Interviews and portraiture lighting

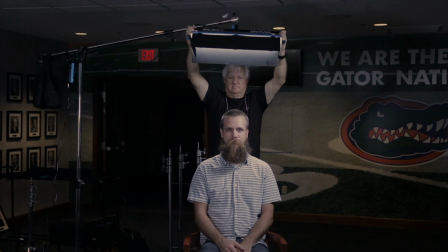12:36 Nino also uses larger lights as hair and side lights for the same reason that he prefers to use larger and softer key lights,
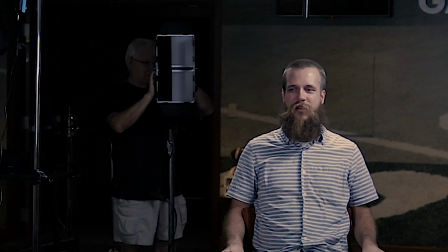12:45 because they give a softer wraparound on the subject. There are new lights being introduced almost daily,
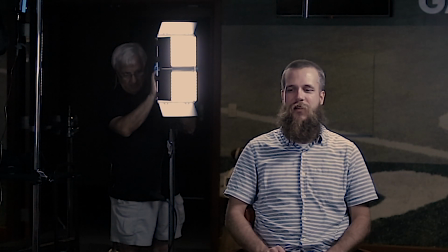12:53 so by the time you see this video, who knows what Nino will use as his favorite lights.
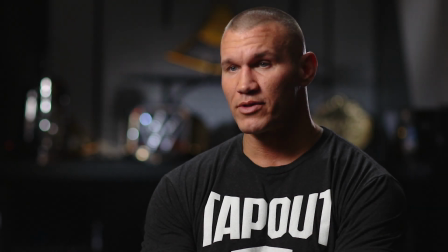12:59 The main purpose of these two lights is to give added separation of the subject from the background while creating dimensional depth.
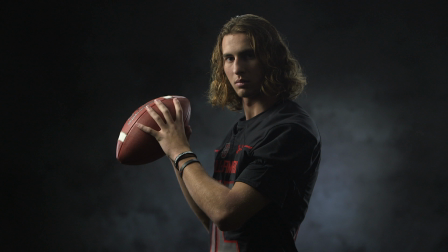13:08 This is particularly important when the subject has dark hair or dark clothes against a dark background.
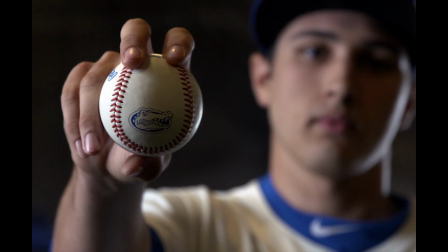13:16 It also creates an additional plane of light and dark sequence. If done correctly, it gives the image additional dimensional depth.
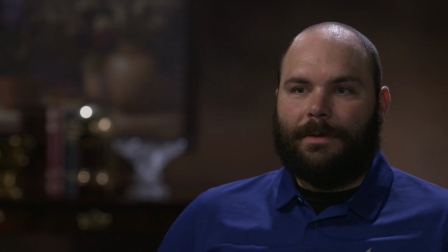13:28 Of course, if you have a subject with little or no hair, then you don't need a hair light. Actually, you don't want a hair light, as all it does is create an unflattering shine on the subject's head. But we still need the light on the shoulders to maintain separation.
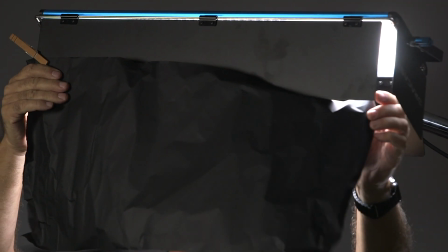13:45 The best way to eliminate the reflection is to attach a piece of black foil to the barn doors of the hair light,
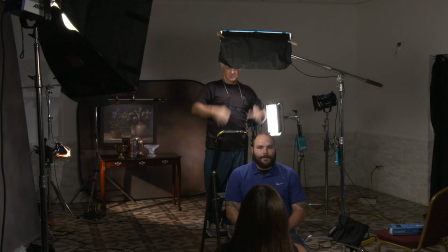13:53 then shape the foil to direct the light away from the head and only into the shoulders.
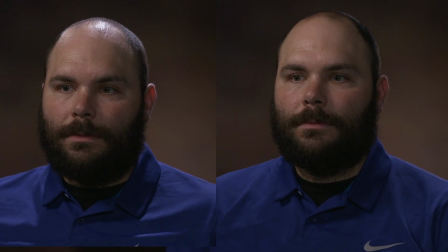14:00 And just like that, the shine is gone.
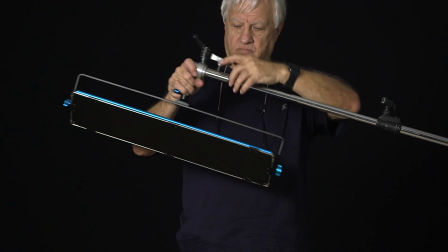14:03 The hair light must be mounted on a boom to do the job it was intended to do.
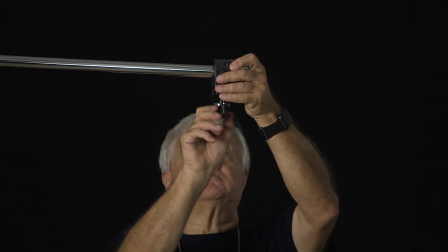14:09 Using a tall stand on the side of the subject is not a true hair light.
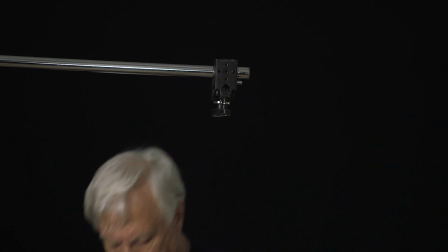14:14 Many people do this, but here we're talking about quality interviews.
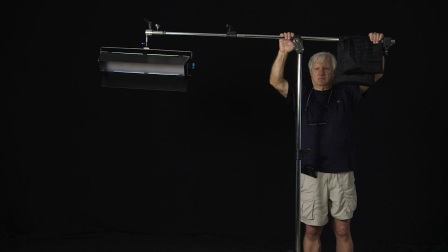14:19 If you don't have yet a one-piece convertible light stand boom combination, get one.
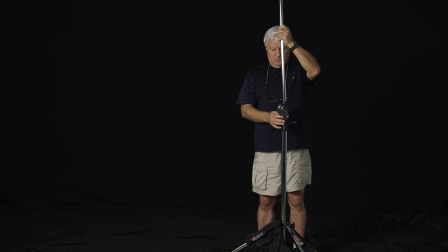14:25 They work great for most assignments, cost less than a separate stand and boom, and is one less thing that you have to bring on location with you.
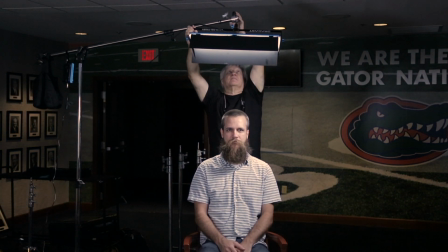14:36 The hair light should be placed about 3 feet above and 3 or 4 feet behind the subject.
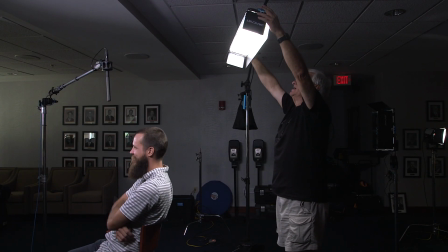14:43 Tilt it down to make sure the light doesn't flare into the camera lens.
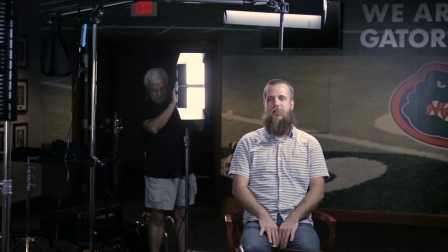14:50 The last of the subject's lights is the side light.
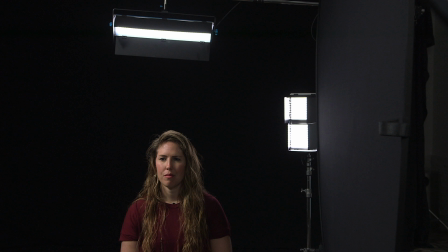14:53 The side light should be placed on the opposite side of the key light and about 5 feet behind the subject. It should be as close behind the subject as possible without affecting the image or flaring into the lens.
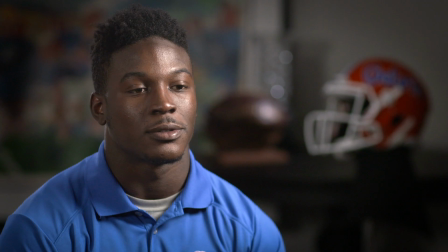15:09 This should create only an edge of light. This is what we should be looking for.
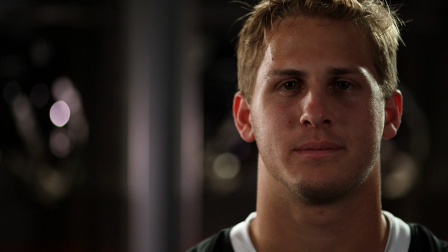15:14 Many times we end up lighting the back side of the head because this is what the producer or director likes.
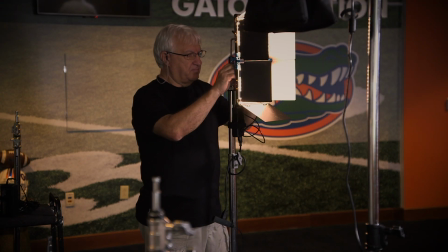15:23 Good barn doors on the light are highly recommended.
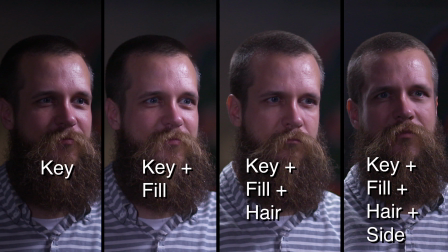15:27 And this is progressively what all 4 lights look like on the subject. This completes the light placement segment of this video.